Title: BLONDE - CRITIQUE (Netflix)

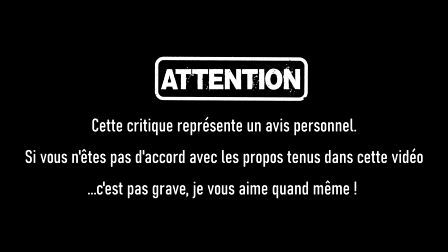0:00 Attention, cette critique représente un avis personnel. Si vous n'êtes pas d'accord avec les propos tenus dans cette vidéo, c'est pas grave, je vous aime quand même. Allez, c'est parti! Je pensais vraiment pas que ce film allait me mettre aussi mal à l'aise.
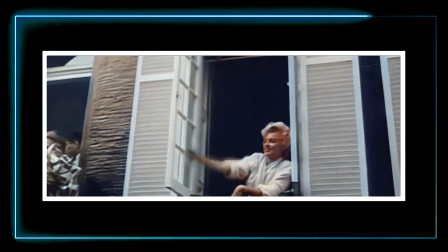0:12 Norma Jane Motherson, dite Marilyn Monroe, est née le 1er juin 1926.
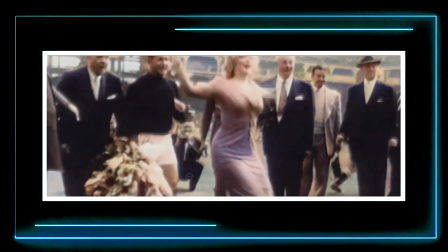0:17 Icône phare du 20e siècle, elle signe dès l'âge de 20 ans son premier contrat d'actrice avec la 20th Century Fox et voit sa carrière exploser.
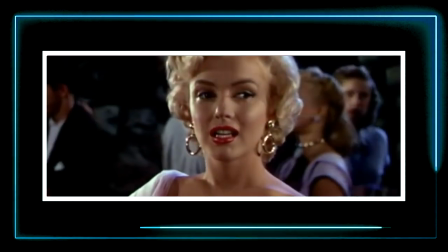0:23 Propulsée au rang de star et de sex symbole, Marilyn Monroe traverse l'histoire du cinéma en campant des rôles taillés sur mesure.
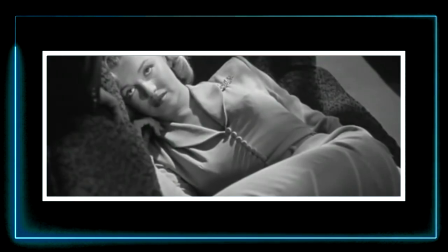0:29 Mais la célébrité a un prix, car en parallèle de son ascension, elle plonge dans tous les excès,
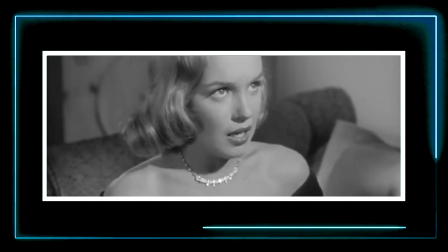0:34 drogue, alcool, affaires politiques et finit par mourir de façon tragique à l'âge de 36 ans.
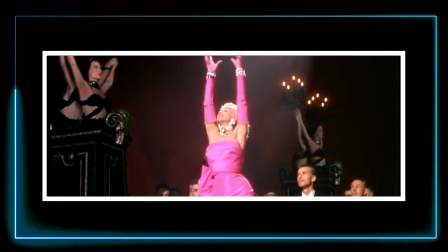0:39 Marilyn Monroe a continué de vivre dans le cœur des spectateurs, que ce soit au travers de différents hommages sur différents supports.
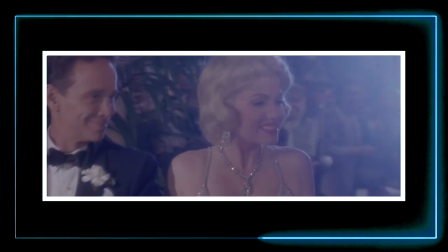0:44 Et là où plusieurs actrices ont campé le rôle de cette femme au cinéma et à la télévision, c'est aujourd'hui Ana de Armas qui a été choisie pour être la Marilyn Monroe d'un biopic sur Netflix.
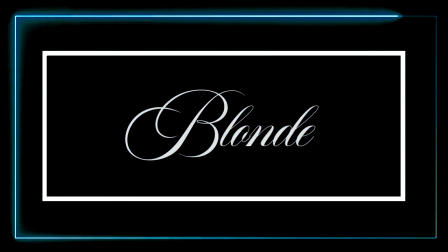0:52 Blonde de Andrew Dominik est le film que je vous critique aujourd'hui, et du coup, c'est bien ou pas ?
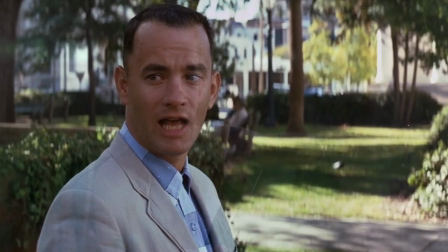Hey, salut à tous, bienvenue dans le Cinéclème, j'espère que vous allez bien et on se retrouve aujourd'hui pour une toute nouvelle vidéo critique. Et il s'agira du film Blonde réalisé par Andrew Dominik et mettant en scène Ana de Armas dans le rôle principal.
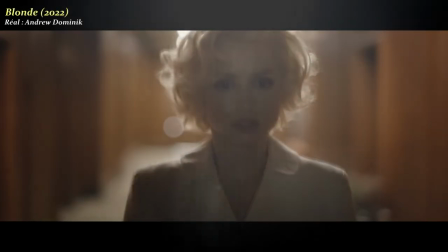1:15 Et ce petit film Netflix, il parle de quoi? Blonde est l'histoire d'une jeune femme qui rentre dans le monde du cinéma hollywoodien.
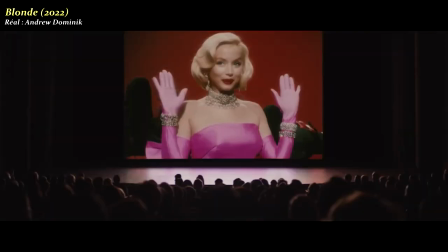1:20 En plus de vouloir trouver des réponses sur son passé, elle va vivre une ascension fulgurante et mourir à petit feu. Quel dommage de ne pas avoir découvert ce film sur un grand écran, on est clairement face à un grand film. Est-ce que Blonde est génial? Oui. Est-ce que Blonde est beau? Oui. Est-ce que ce film est accessible à tous? Nope. Je pensais vraiment pas que ce film allait me mettre aussi mal à l'aise. Ce film n'emprunte pas du tout l'archétype du biopic moderne qui est très familial, très lisse et qui malgré quelque part sombre, arrive à être accessible pour tous.
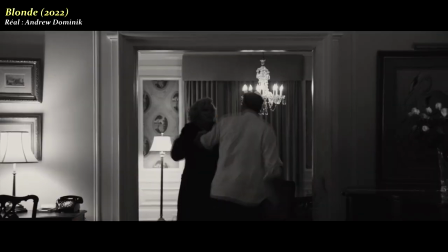1:47 Là, pas du tout. Vraiment pas. Blonde et frontal, violent, noir, sans aucune pitié pour le personnage et le spectateur.
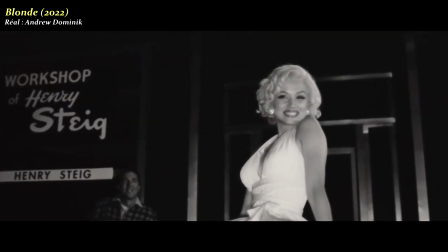1:53 Ce film aurait très bien pu emprunter le chemin des paillettes et des tapis rouges, mais c'est de l'autre côté du rideau que le réalisateur pose sa caméra. Ne vous inquiétez pas, je ne vais pas vous spoiler le film, mais pour pouvoir un petit peu illustrer mes propos, je vais quand même mettre quelques images.
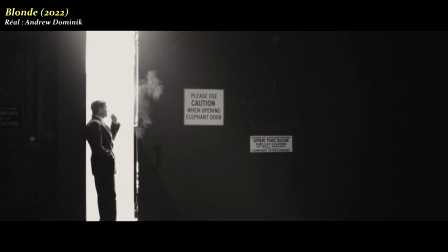2:06 Une des grandes qualités de ce long métrage, c'est le talent d'Andrew Dominik pour la mise en scène. Quand on observe l'enfance de Marilyn Monroe,
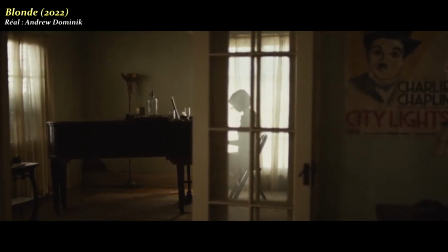2:12 elle est enfermée dans ce cadre avec sa mère et les deux seules images qu'il y a sur le mur sont une affiche du film Les Lumières de la Ville avec Charlie Chaplin et une photo du père de Marilyn. Et en plus ça rime, t'as l'impression que sur ce mur, toute l'histoire de Marilyn Monroe est résumée en deux images, c'est-à-dire trouver le père et toucher à la ville des lumières, toucher à la célébrité, toucher à ce monde du cinéma.
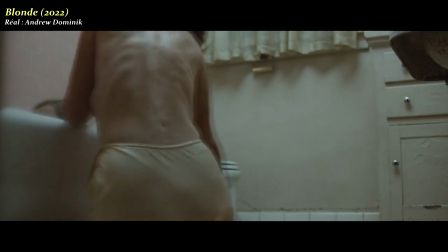2:33 L'intérieur de la maison est terne, alors que l'extérieur est lumineux.
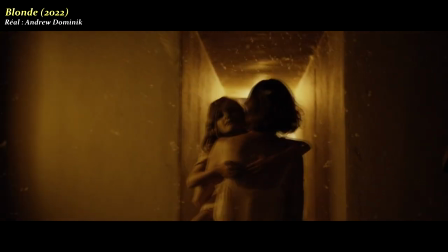2:35 Et quand la lumière pénètre l'intérieur de la maison pour la toute première fois, la caméra suit la protagoniste en plan séquence pour nous dévoiler ce que l'extérieur cache réellement.
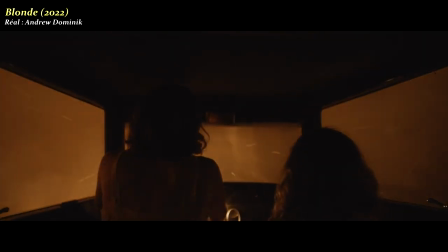2:43 Hollywood sous les flammes. La route vers l'enfer pour Marilyn. Et c'est exactement ce que le film va nous montrer par la suite.
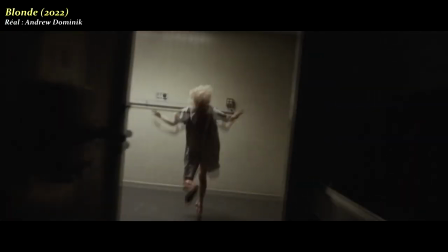2:50 La descente. La chute en enfer. Marilyn n'est jamais réellement à sa place. Elle ouvre des portes qui la font plonger dans ce gouffre sans fond.
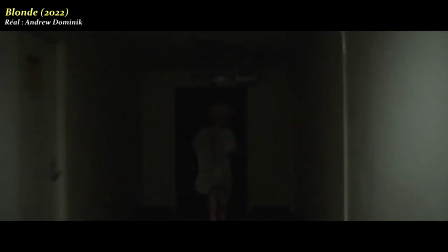2:56 La mise en scène va encore plus loin en jouant sur les cadres, sur la couleur, sur l'absence de musique pour montrer l'état d'esprit de cette femme.
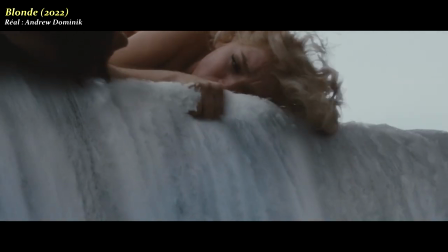3:03 Exemple, lors d'une scène de sexe, le plan se fond en transition avec l'image suivante qui est donc une chute d'eau pour illustrer cette descente en enfer. Marilyn Monroe souriante avec la robe qui se lève et les photographes autour, c'est clairement la partie visible de l'iceberg. En dessous, on découvre en fait qu'il s'agissait d'une femme, eh bien, profondément seule. C'est l'histoire d'une succession de rencontres aussi malsaines les unes que les autres. Un monde d'hommes de pouvoir qui auront abusé de cette femme de toutes les manières possibles. Et on le voit encore une fois dans la mise en scène.
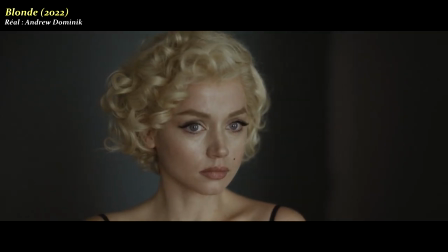3:28 Ana de Armas occupe seule le cadre, ce cadre qui représente son intimité. Le montage se découpe en champ contre champ lors des dialogues.
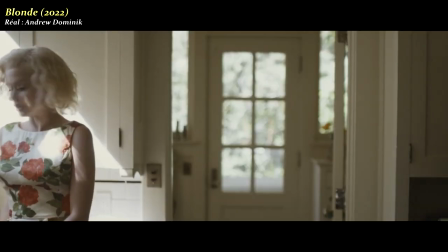3:35 Et à certains moments, les hommes pénètrent l'intimité de Marilyn et se glisse dans le cadre, derrière le personnage, pour avoir cette position de domination. Et ça, c'est pas un spoiler, mais parmi les hommes qu'elle fréquente à un moment, il y a le fils de Charlie Chaplin, donc forcément, ça renvoie à cette image qu'il y avait au début du film sur le mur.
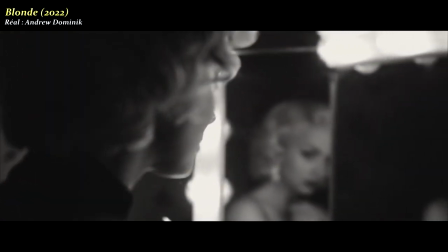3:50 Blonde, c'est aussi une performance de comédien et de comédienne, et même si le casting est 5 étoiles, c'est clairement Ana de Armas qui sort du lot.
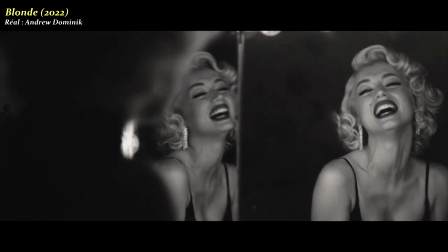3:56 Elle offre une performance d'une grande justesse qui émeut et perturbe à tel point que je n'arrivais plus à faire la différence entre l'actrice et le personnage. Je vais pas le cacher, c'est un film qui te met mal.